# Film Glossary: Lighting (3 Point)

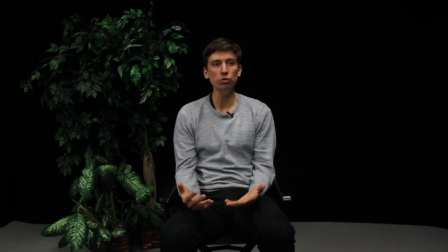0s
So when you're setting up lighting for an indoor space, usually you're not going to be able to use the lights that are provided.
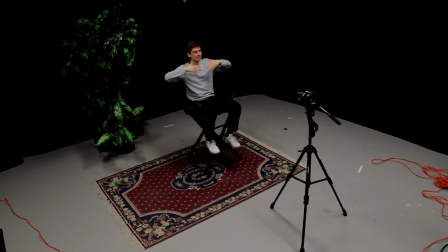6s
In this case, these kind of fluorescent overhead lights, they're very flat. They create kind of a droll tone on the subject, in this case, me.
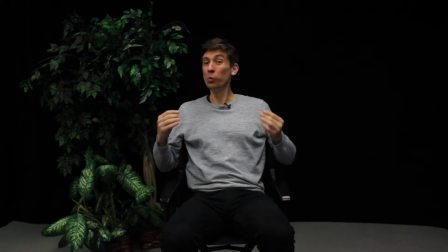14s
So the best thing to do if you really want great lighting is to start from nothing. Okay, so now that we've got a blank slate, let's start to create our lighting scheme. And here we're going to use the classic 3-point lighting scheme. We start first with the most important light, the key light.
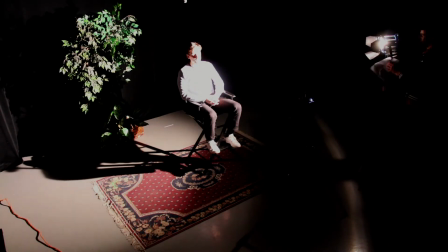34s
There it is. So as you can see, it is the primary light and it's filling in my face, at least this half of it,
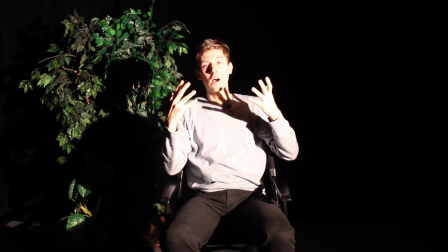43s
to where I'm very brightly illuminated. In fact, this is kind of a strobe light situation.
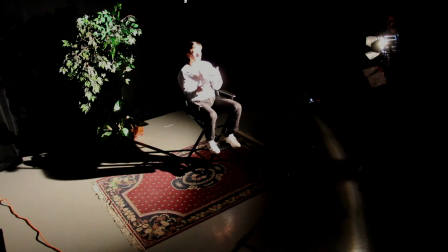49s
It's pretty glaring. It would be very hard to answer questions, act, whatever it is, if this thing were pointing right at me.
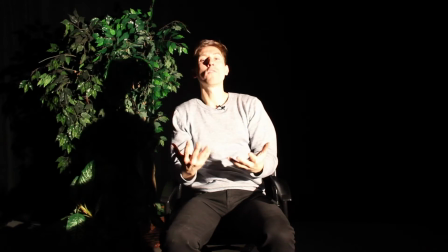57s
So what we want to do is soften it a bit with a bit of diffusion. Okay, that's a little bit better. So you can see from here that this produces a pretty interesting light,
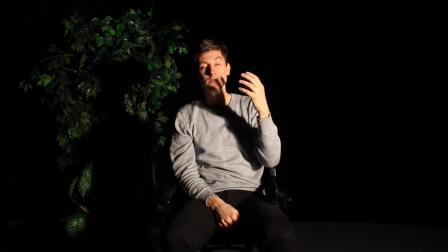72s
certainly better than the basic overhead lights on my face, and kind of a dramatic effect.
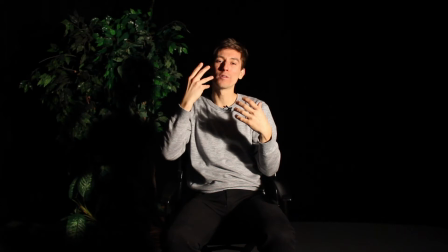77s
It's a bit film noir. I've got kind of these shadows over here, and maybe that's something you want to go for in your shot.
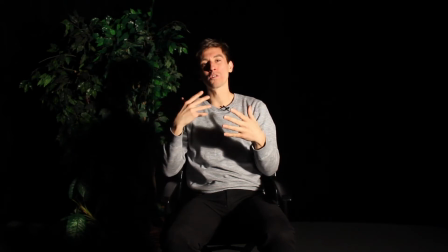83s
But if not, if you're doing an interview or something where you want to draw less attention to the lighting,
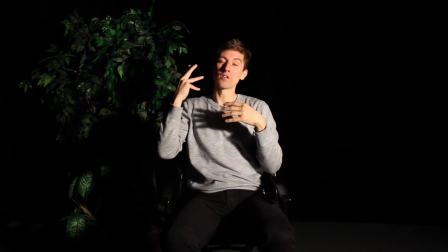89s
we need to kind of fill in these other parts of the subject's face.
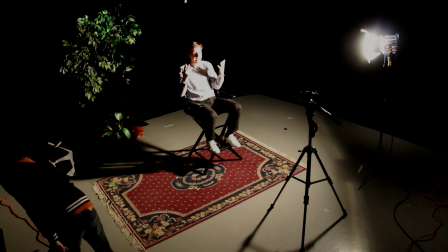93s
So we will naturally add in the next in our 3-point lighting scheme, the fill light.
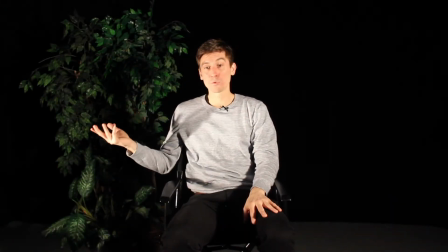99s
And the fill does, again, exactly what it sounds like it's going to do.
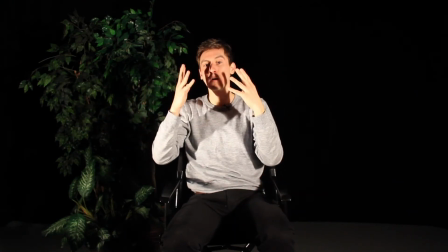102s
It fills in this other half of my face to provide a more even lighting all around.
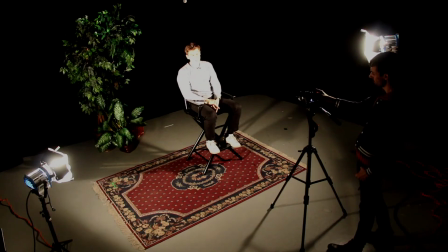108s
Now again, we have diffusion on the fill light, again, so it's a bit softer, and that's going to provide a nice, even, warm tone throughout my face. So we have 2 of the 3 lights now.
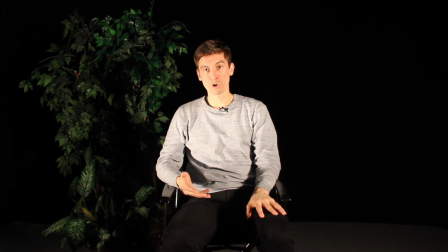120s
Now we need to go to our third one, which is called the backlight, also sometimes called the hair light.
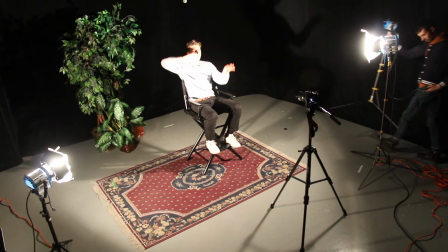126s
And what this is for is to separate me from the background. Right now with these 2 lights here, I kind of blend right with the black wall behind.
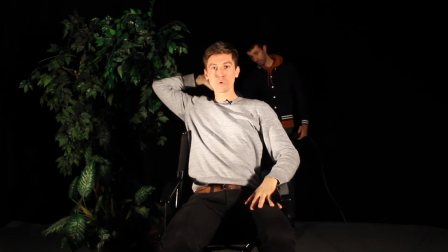134s
So this light will create a bit of depth,
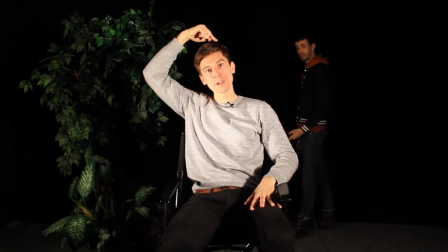136s
and it's going to be pointed right at the back of my head and hopefully create a bit of a halo effect around my head that will give me a profile.
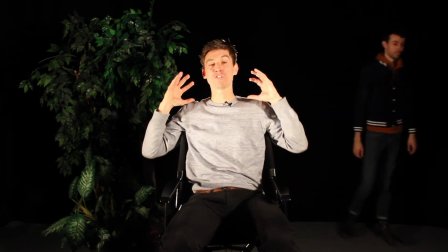144s
There we go. So now I should stand out a little bit from the back.
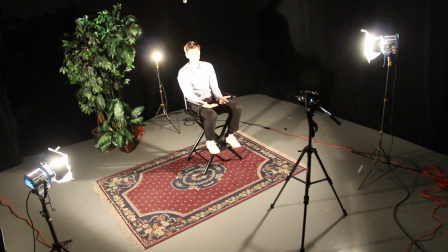149s
And that's it. That's basic 3-point lighting, which should do you well for most interviews or basic lighting scenes.
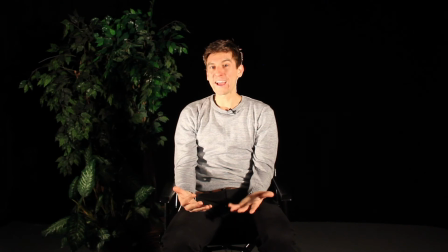157s
Now, sometimes you want to get a little bit more creative, add a bit more dimension or character to the scene.
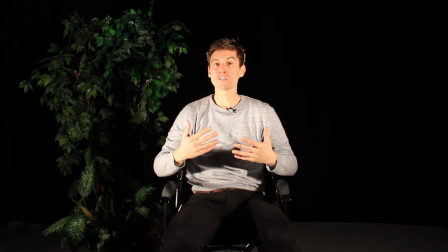163s
And if that's the case, then it may be good to add a detail light.
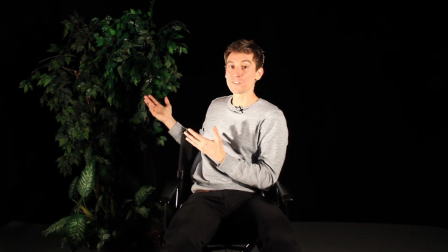166s
So in our case, maybe we want to add a little bit of attention, a little bit of focus on our foliage back here.
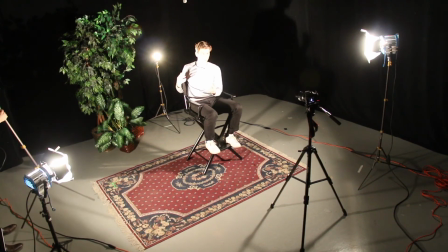172s
So we can take a detail light and direct it right at the plants here.
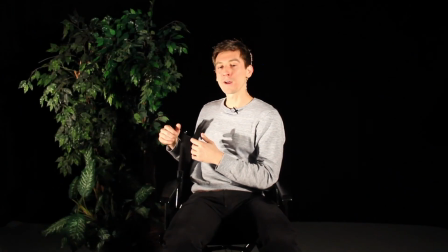179s
There we go. They show up a little bit better now. And the detail light can show anything.
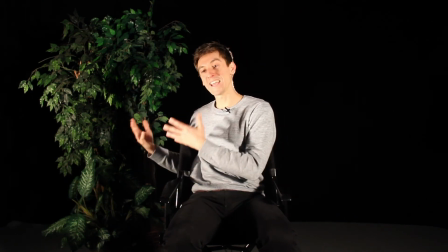183s
It can be even a practical light, such as a lamp in the set, or perhaps a candle.
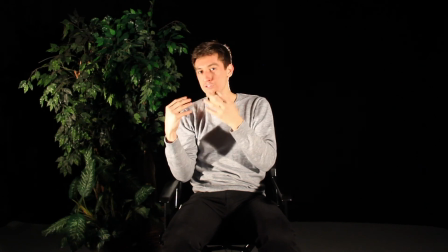188s
Really, all of these lights are just to focus your audience's attention on certain aspects of the shot, be it the subject, be it a detail, whatever it is.
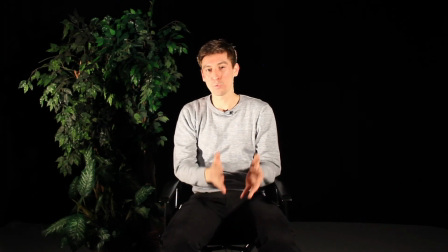196s
Be creative and find interesting ways to lead that attention with the lights.